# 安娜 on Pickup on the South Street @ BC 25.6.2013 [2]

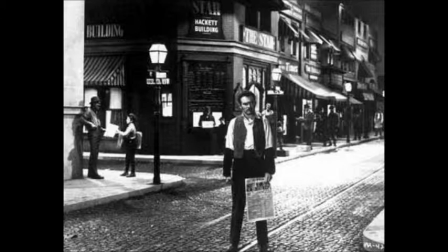笑容器才會揹著鏡頭走走但當時是沒有這個東西當時的笑容器應該相對上還是笨重那怎樣能夠這樣拍我就真的不知道了According
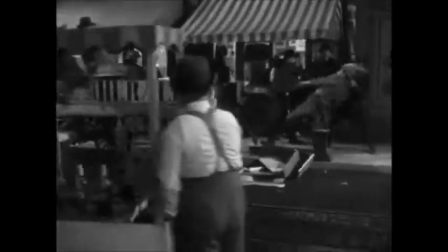做一些資料大概有一些裝置是類似Steadycam的
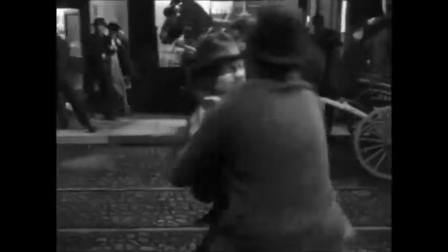使用攝影機可以掛在或扶起攝影師身上
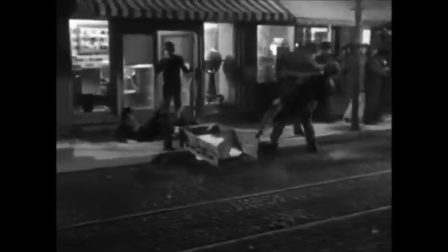所以大家可以看到因為在街
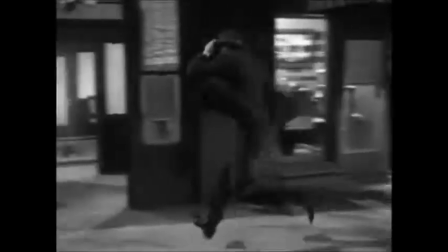上的攝影機動作通常都是track back
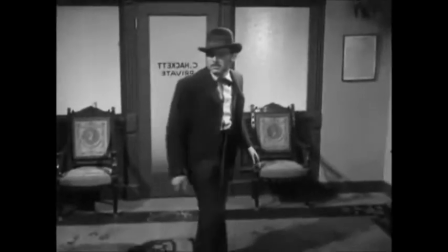其實大家可以看到地上是沒有鋪櫃不會是擺櫃的
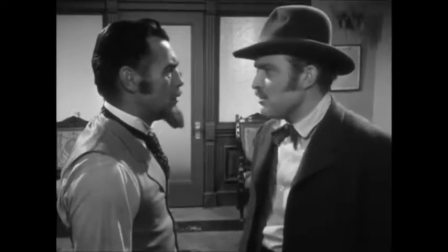應該不是這樣去拍所以為何會有很不尋常的、不穩定的效果
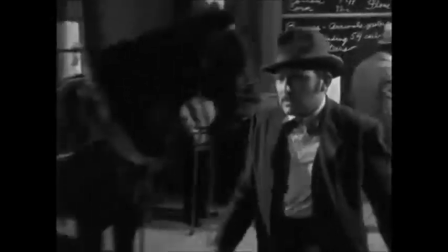可能是因為這樣有些像後來的手機的感覺
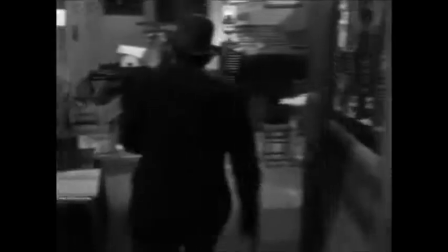可能是因為要擺在攝影師身上但在當時1952年的戲劇
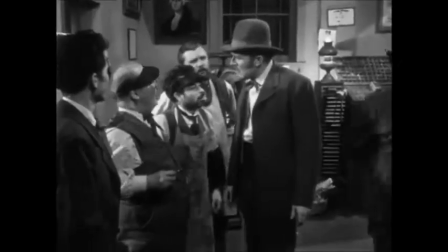這樣的場景實在是太驚人我想像來的實驗性
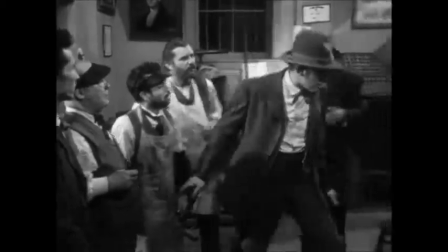我覺得都是很強勁的
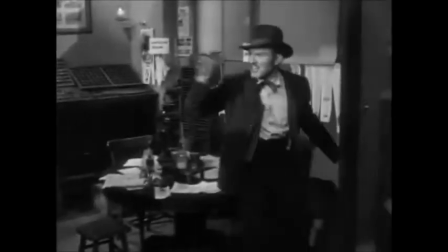我補充一點不好意思我看到有一個所謂那種track in
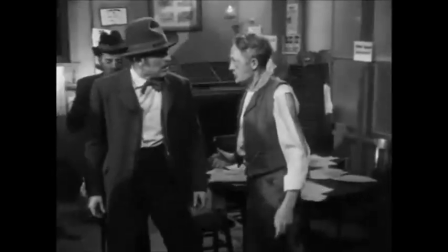有一個shot 我印象很深刻就是Candy去第二次找Skip
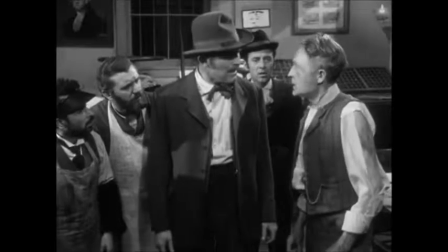Skip跟他說了兩句就跟他接吻鏡頭輕輕在左邊
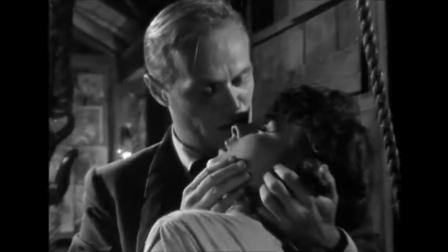然後有個勾那個鏡頭是很好的第一就是他把這種所謂心情的東西
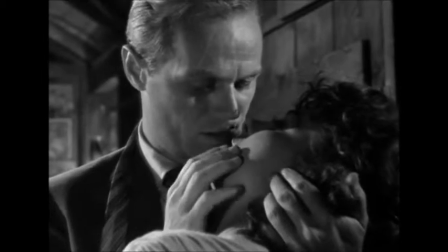加了一個隱憂二來就是如果勾我們整件事是hook
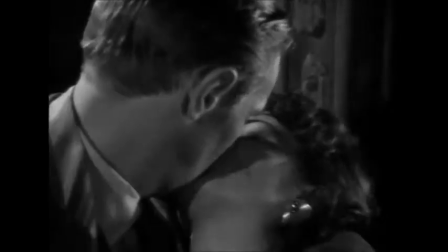勾住了這兩個人但這個關係就像勾這個 shape
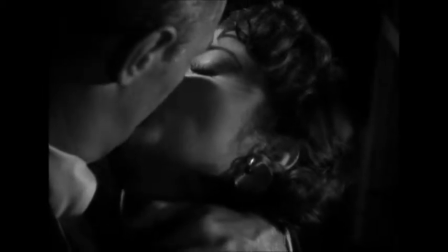來自一種暴力不是那麼簡單的傷害我覺得這些
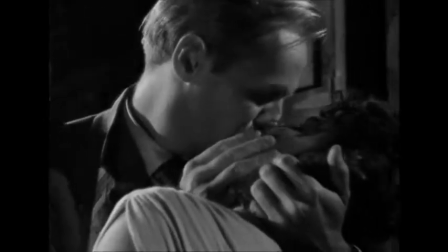Semma Poula 最多的或者剛才那些 sequence 都看到
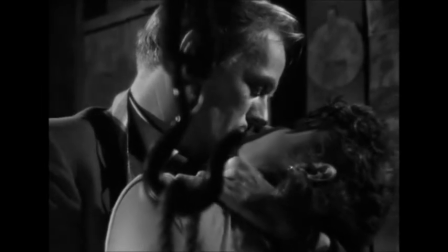它不只是長鏡頭簡單人的調動怎樣繼續 reframe 鏡頭
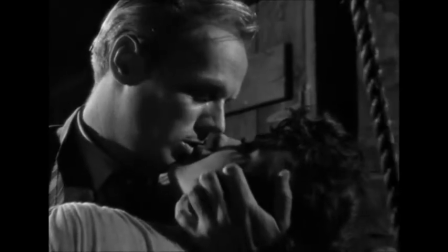那些東西全都是很複雜不是那麼容易的我覺得譬如我們之前看過
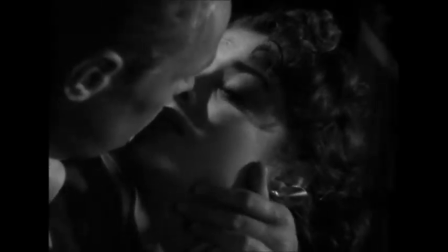Robert Ottman都經常是employee 這樣的方法去拍戲但其實這些東西就是很不合理會的